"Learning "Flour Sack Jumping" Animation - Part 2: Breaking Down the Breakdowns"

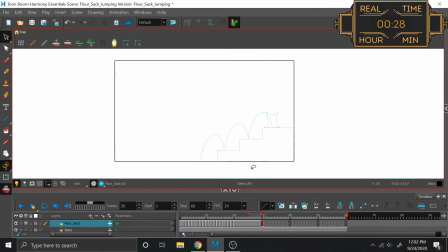254s
Alright, great. Let's see how that came out. Let's bring it down to 8. And there you go. Oh, that's already wonderful.
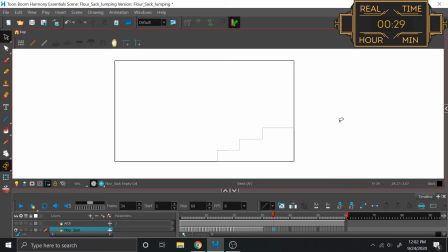271s
Yep, that's already exactly in line with what I wanted to go for. Even from those frames, I can tell that this is going to be really nice. Great. So, now next up on that is I do want to see where it is that I want to have my breakdowns before I do my in-betweens. So the keyframes are all of the most important positions that the character is in that express the motion.
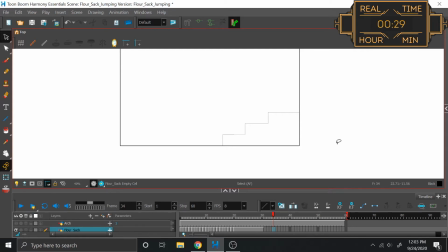288s
The breakdowns are the motions that get you to those keyframes. So for example, we have a keyframe where we're standing still, and we know that we have a keyframe position where we want to be bent over. However, there are a couple of different ways that the character could get to this bend.
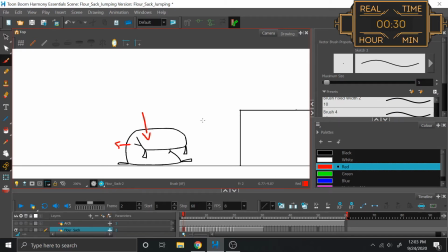303s
They could squat straight down, which would make their back push out, or they could lean over, which keeps the back stationary. So the breakdown is what's going to define which of those two motions we're going to do. And for this example, it looks like I already have his back pushing out.
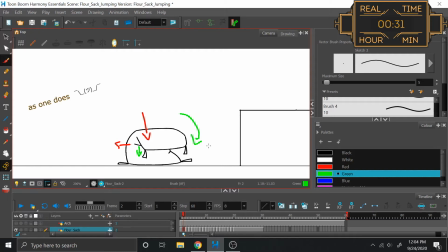322s
So, I guess, if I'm standing here and thinking of jumping, I do go straight down and then jump up. I don't lean forward and then go and do the jump. So it does make a lot more sense to go with the red lines on this one.
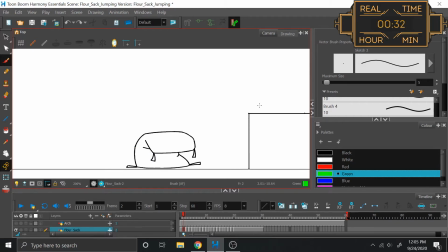336s
So, of course, then that does beg the question, do I need a breakdown to these points? And I don't believe so, because this is just moving straight from one position to the next. However, I will 100% need a breakdown from this pose to this. And the big thing with this breakdown is actually not the head, the top of the sack, but the legs.
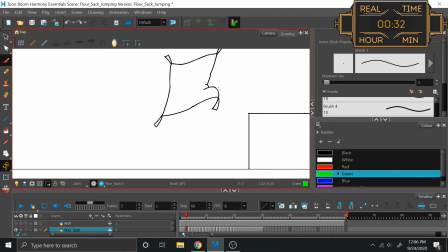355s
See, I have one leg that goes up first before the other, so I need a pose that gets me to the one leg up, as if I took this and brought it down.
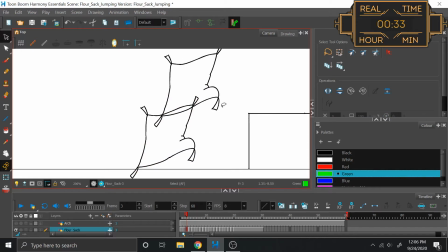367s
Because in order to push off and get to here, this leg has to go up first.
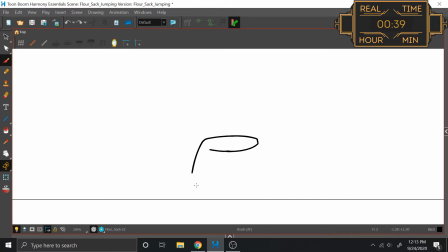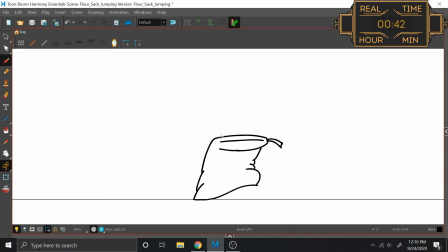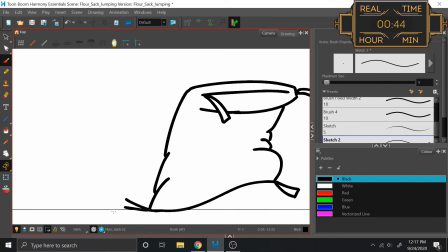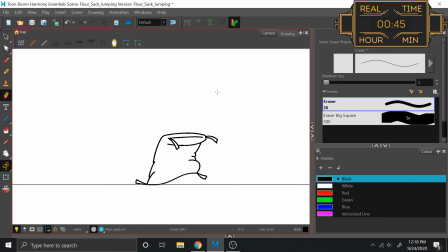408s
Alright, and then this one I will plop into all the other places that it's going to need to be in.
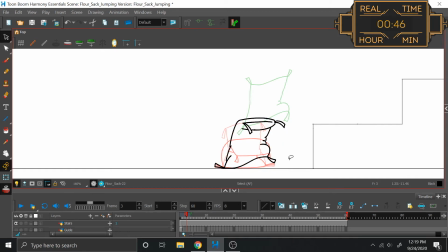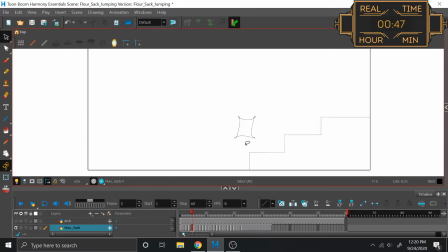421s
Good, good, good. Alright. Oh, I wanted to make this a much more full-bodied. Yeah, let me do that.
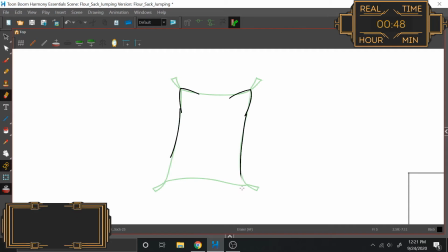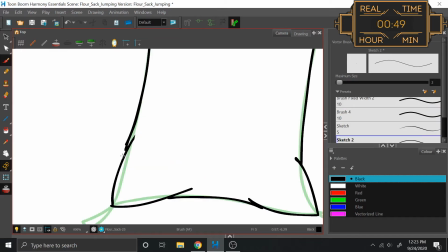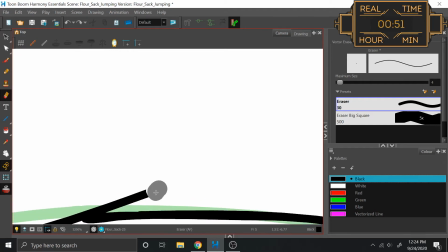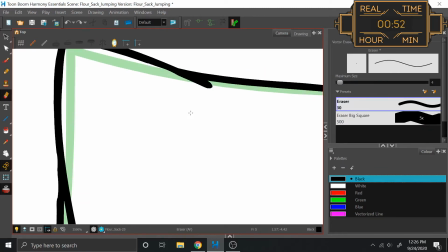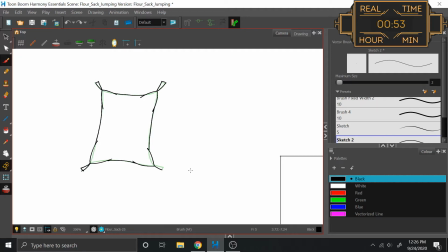461s
Oh, you know what's something that I can do here? I can actually show motion by having the tassels be moving behind the flour sack.
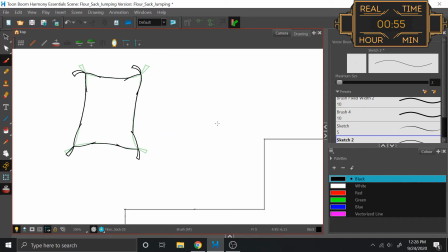478s
And then let's go to past frames and make that adjustment with the tassels.
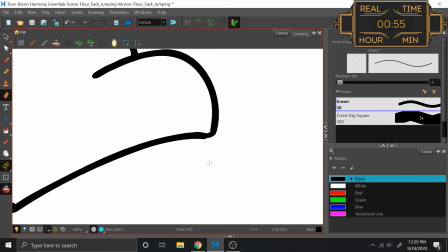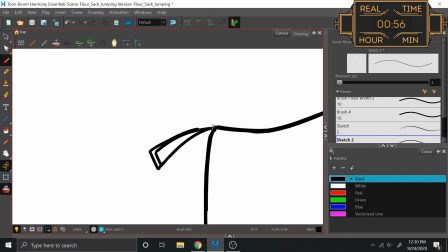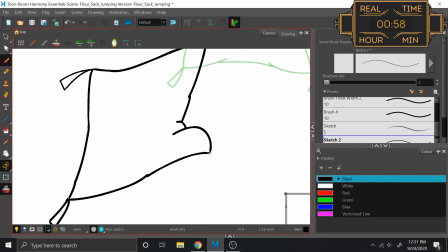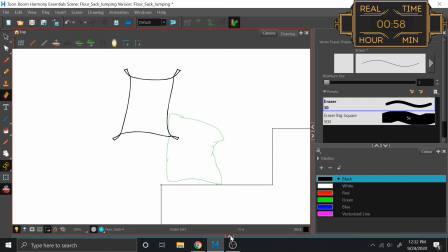500s
Beautiful! Now, of course, this frame can be deleted. Goodbye, frame.
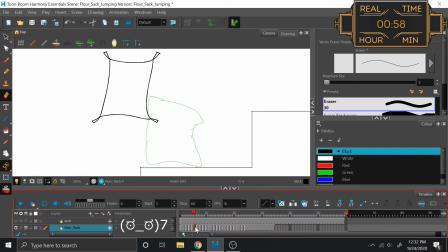504s
We appreciated you while we had the time together. And now I need the tassels for this land. I'm actually going to have this bottom tassel here. See how it's currently curved towards this direction?
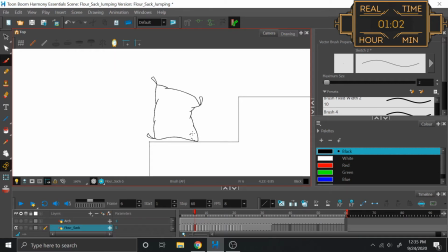523s
When it lands, that implies that it's actually behind, or at the very least underneath the leg. I'm going to actually have it go underneath the leg behind, swirl over, and then reappear on the other side. So here it's invisible, and then this frame, it pops up again.
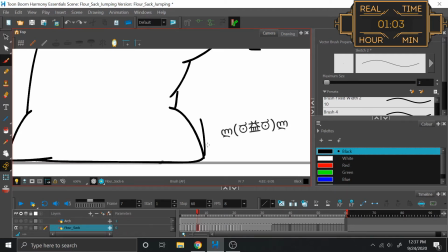540s
Of course, that's the theory. Whether or not I can draw 3 lines is a completely different story.
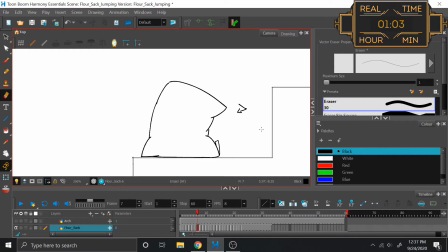547s
Ah, yes. And now the how do I want to go about these? How? Well, let's see. What's the momentum that we're working with here? What's the motions that we're working with here? We land, which means we are definitely... Everything about this screams a straight down into the leg.
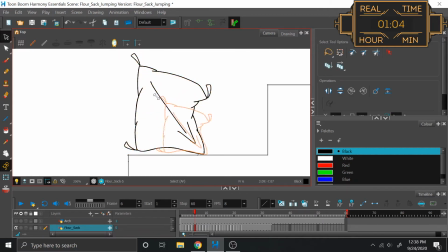566s
Right, so the whole body is going to shift in and collapse into that point. And then if you push yourself up off of that, while you have momentum taking you this way,
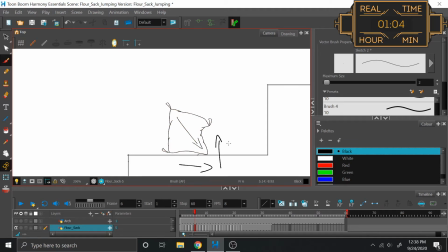576s
if you try to push yourself back up to stabilize, you of course average out to that. So we're definitely going to have a swoop up and around to stabilize. So that means this landing motion, if I did Control Z to bring it back to its full size, would be making contact at this point.
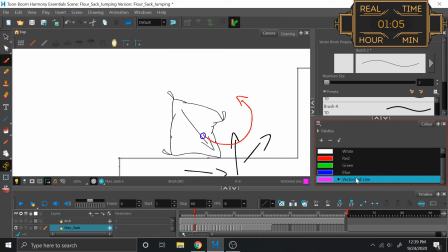594s
So that means this upright position is right here. So I've got 2 options here. I can either make one breakdown here, but then of course that just creates a line that goes from here to here and here to here.
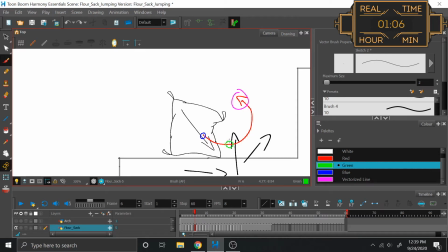607s
I don't want that. However, if I do a breakdown here and a breakdown here, then we have 1, 2, 3, and that little box makes a much more believable curve. So I'm going to make 2 breakdowns between this frame and this frame.
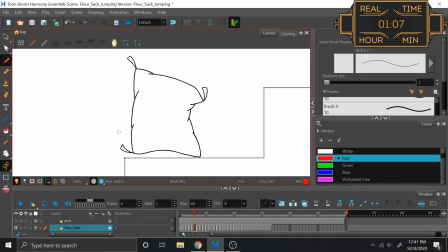624s
So with this first breakdown, the shape actually is kind of a diamond, which is acute in its corners here, and obtuse here and here. So that's a stretch, right?
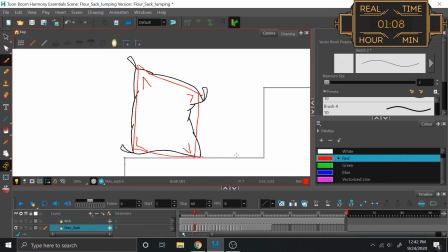637s
So now I need the opposing squash like this. Alright, so I think what I'm going to do here
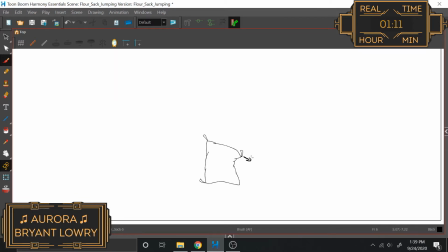645s
is this arm is down this way and ends up this way.
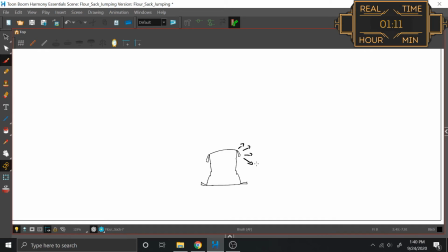650s
So it's like that, and that. It just sort of curves up with the rest of the body. However, the right arm here, it's up facing this way, and then it's out facing this way. But the thing is, there's no obvious curve to make it do that. Not like this, where we have our motion that comes over.
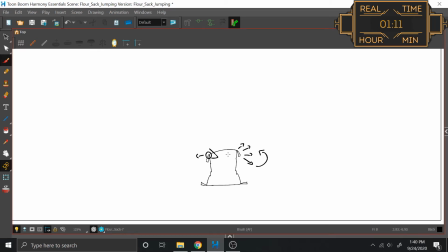667s
So what I think I'm going to do is a bounce, where I'm going to have the arm come down. It's going to follow through, sort of to the point where it's actually facing towards the camera with the tassels like that, as it bounces from facing this way, over, facing the camera, and then back over this way.